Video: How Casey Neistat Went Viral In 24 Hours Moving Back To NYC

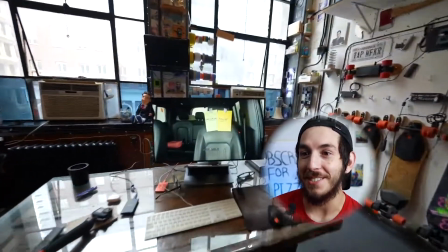(0:00)
Oh my god, yes, yes windows and the booster boards and the conviction and doubt work conviction and doubt. Oh, oh, oh, okay
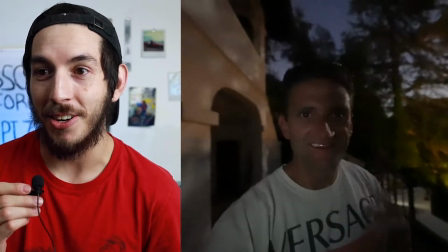(0:10)
Right off the bat we are intense and starting on listen in the LA home actually hear the waves in the Pacific
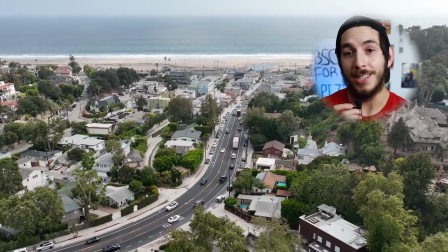(0:18)
Casey Neistat just moved back to New York City before that he disappeared for three years to raise his kids now He's back on trending.
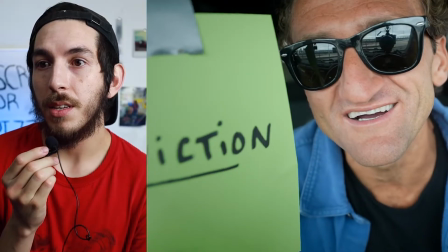(0:25)
Let's figure out how conviction was a 19 when you moved to Manhattan.
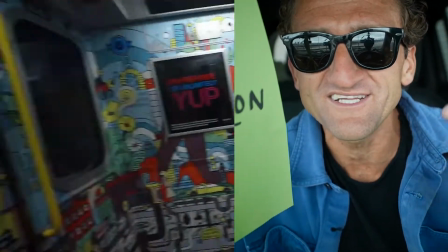(0:31)
Can you imagine that? I moved here at 24 and I don't know what the hell is going on No prospects,
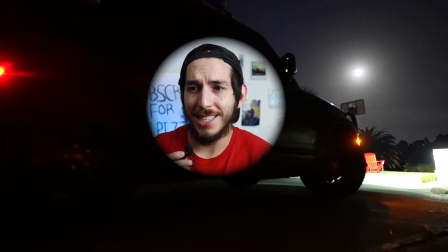(0:37)
but a really big dream And I guess now you're going back to that dream Whatever in
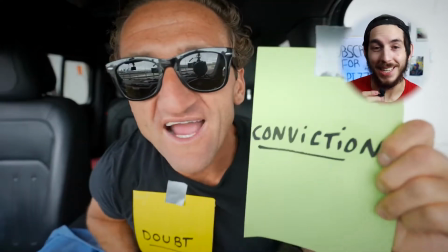(0:42)
the world I was looking for Conviction that he had back then when he first moved here.
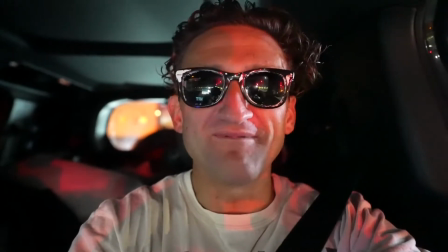(0:47) It's both like much less ceremonious Like it's just me driving away.
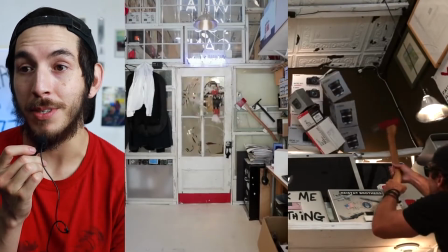(0:51)
Boy, I guess he doesn't care about LA nearly as much as when he left New York Because that movie was very sad and intense Much less ceremonious.
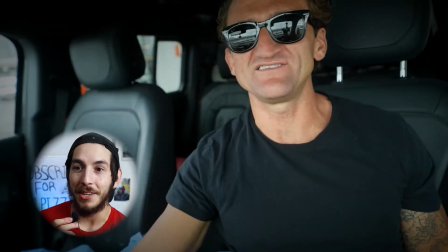(1:02)
When you leave for so long on YouTube, you need to come back with a sense of familiarity and a sense of evolution towards yourself.
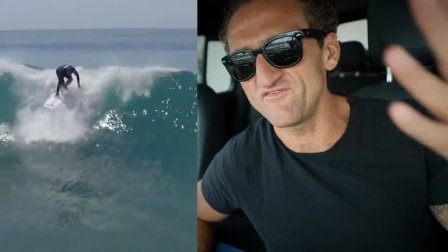(1:10) Went surfing and hung out with my family and went surfing and...
Yeah, but is he still a kook is the question.
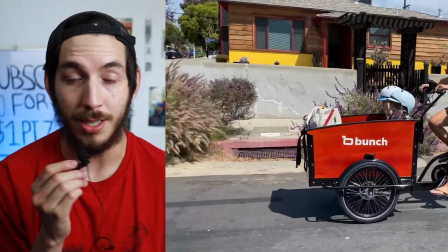(1:18)
He's going back in time showing us the nostalgic era that he just lived so that he can bring us along with where he's at now.
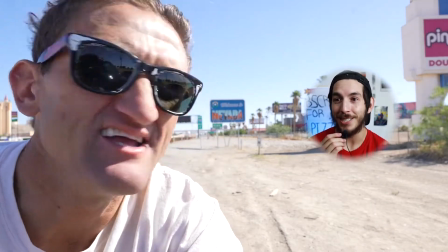(1:25) Nevada.
Never been. I've only ever been to, uh, well, home in here.
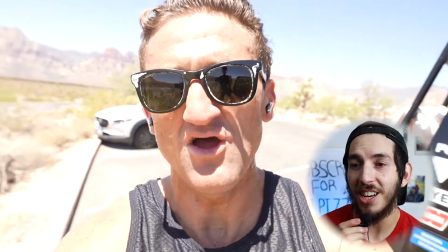(1:30)
That is a gigantic desert.
It's hot.
Running in the desert. You're like having a heat stroke in the desert trying to run Casey.
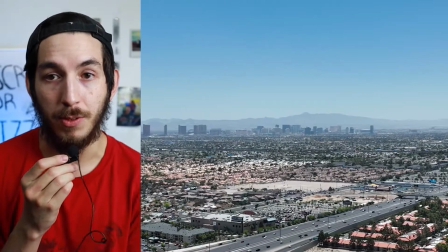(1:38)
At least we know he's always running, right? It wouldn't be a Casey movie on YouTube if he didn't have these cinematic shots,
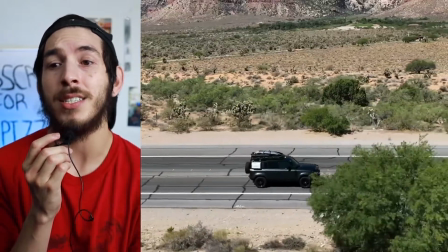(1:44)
which typically don't get results in the algorithm anymore, but in this case, he needs to establish that story to really give us some time to absorb this change.
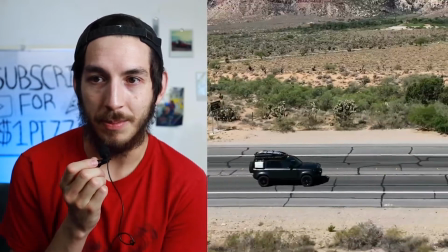(1:51)
Plus, this is some of the best cinematography he's done on YouTube.
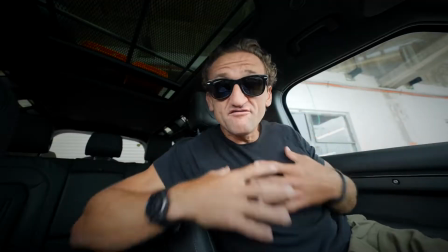(1:54)
The leading lines, the rule of thirds with the signs and the car going through And I couldn't find, well Candace couldn't find it either So during this breakdown,
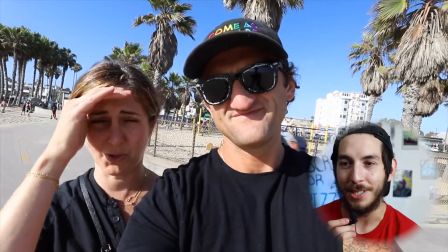(2:02)
he's giving us the whole spiel We know what's going on We probably know even what he did to make this decision,
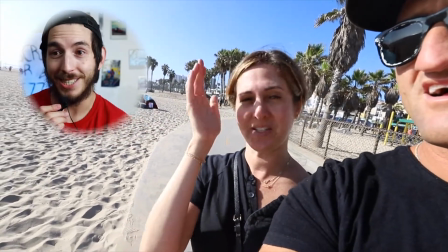(2:07)
right? Establishing that, he's letting Candace have her talk A lot of people favorite Candace Their first video back and she's in it Is gonna,
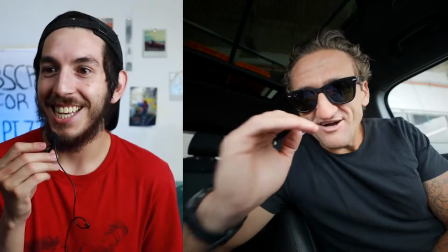(2:14)
well, have positive results Los Angeles ain't it Yeah,
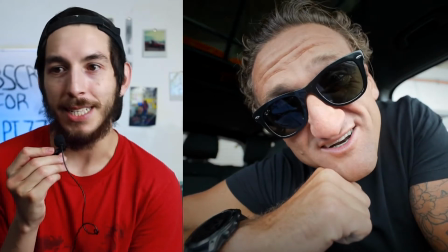(2:18)
so Los Angeles is the problem in this story And he's giving us a setup because we need the suspense He's gotten
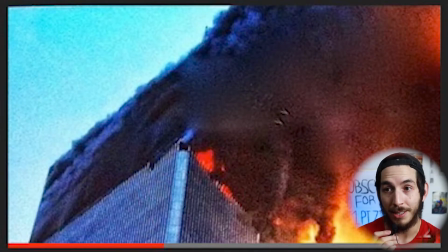(2:24)
a lot of attention with this style in the past too, like with his most terrifying day of my life story That's that's 20 year old Casey because he interlaces
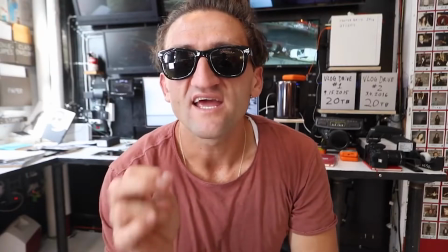(2:33)
old footage to tell a current story And they were all saying it's not safe to be down here leaving family the very highlight of
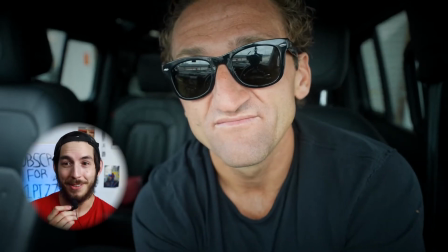(2:41)
living in California There you go with the music. It's bittersweet. It's sad.
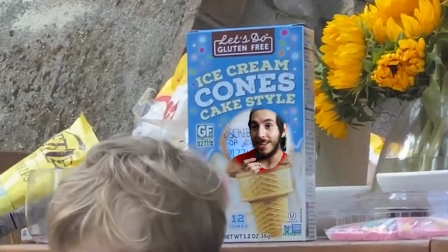(2:46)
It's adorable It's family and there's a van anybody know his brother van Neistek One thing I'd be curious, Casey, is did you intend for this to be in this video?
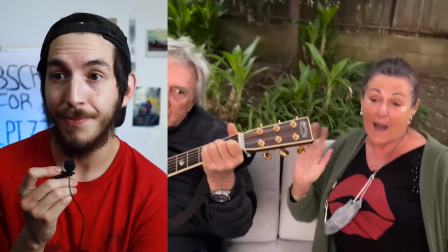(2:54)
Or did you pick footage and randomly choose it to help the story? As far as that older footage, this stuff looks newer as far as moving.
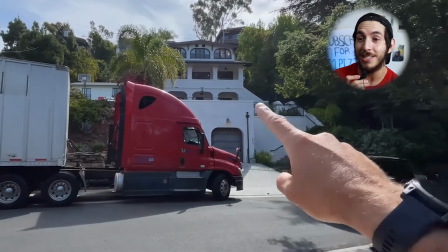(3:02)
Dang, that's a gigantic house! So I think they moved houses actually.
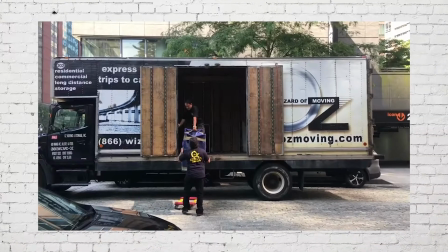(3:07)
That's their second LA house is what I mean. Showing the leaving truck just like he did in his Leaving New York City video.
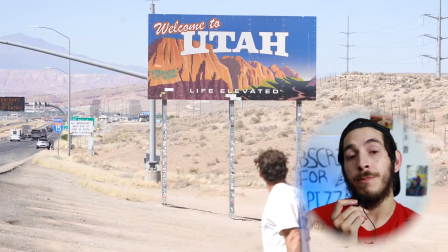(3:13)
But also, bye to this chapter! but yet we're feeling all of this emotion that he felt during experiencing this through his edit
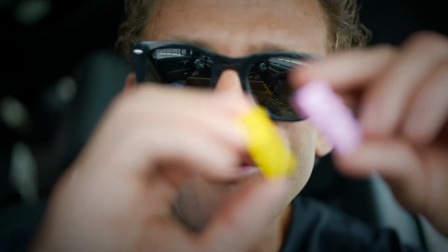(3:22)
it's about finding a location so uh we're having one of those moments right now ah you like what he did there with the legos and the fitting in the new york and oh my god it's a
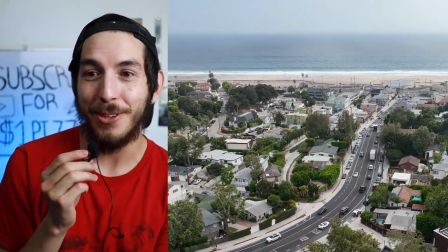(3:32)
montage and i'm excited the ocean i've been there once when i was like 12 i don't remember any of it oh my
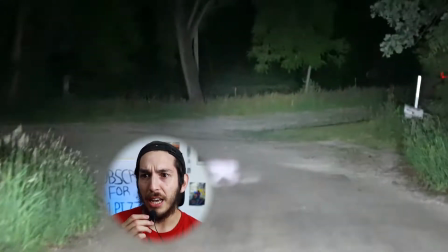(3:40)
gosh that's probably the best shot oh my gosh this ah and i This looks like a scene in a horror film having the full bed here, but when you have the bed you can go anywhere That's really cool truck And he can just take wherever he wants whenever he wants and sleep in the middle of nowhere very nomadic Candace and I were born in New York City.
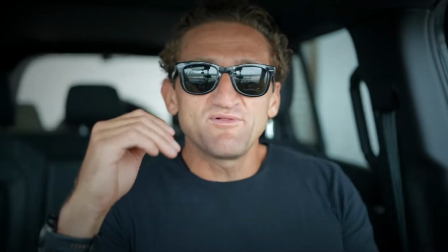(4:00) We were adopted by me I never thought about it that way the place we both came to when we were when we were young She was like in her early 20s.
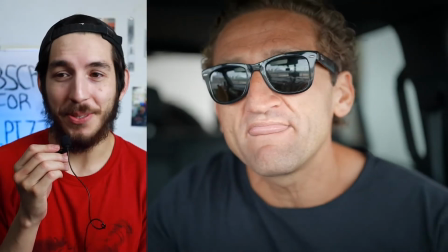(4:07)
I never even knew that Candace is older than him.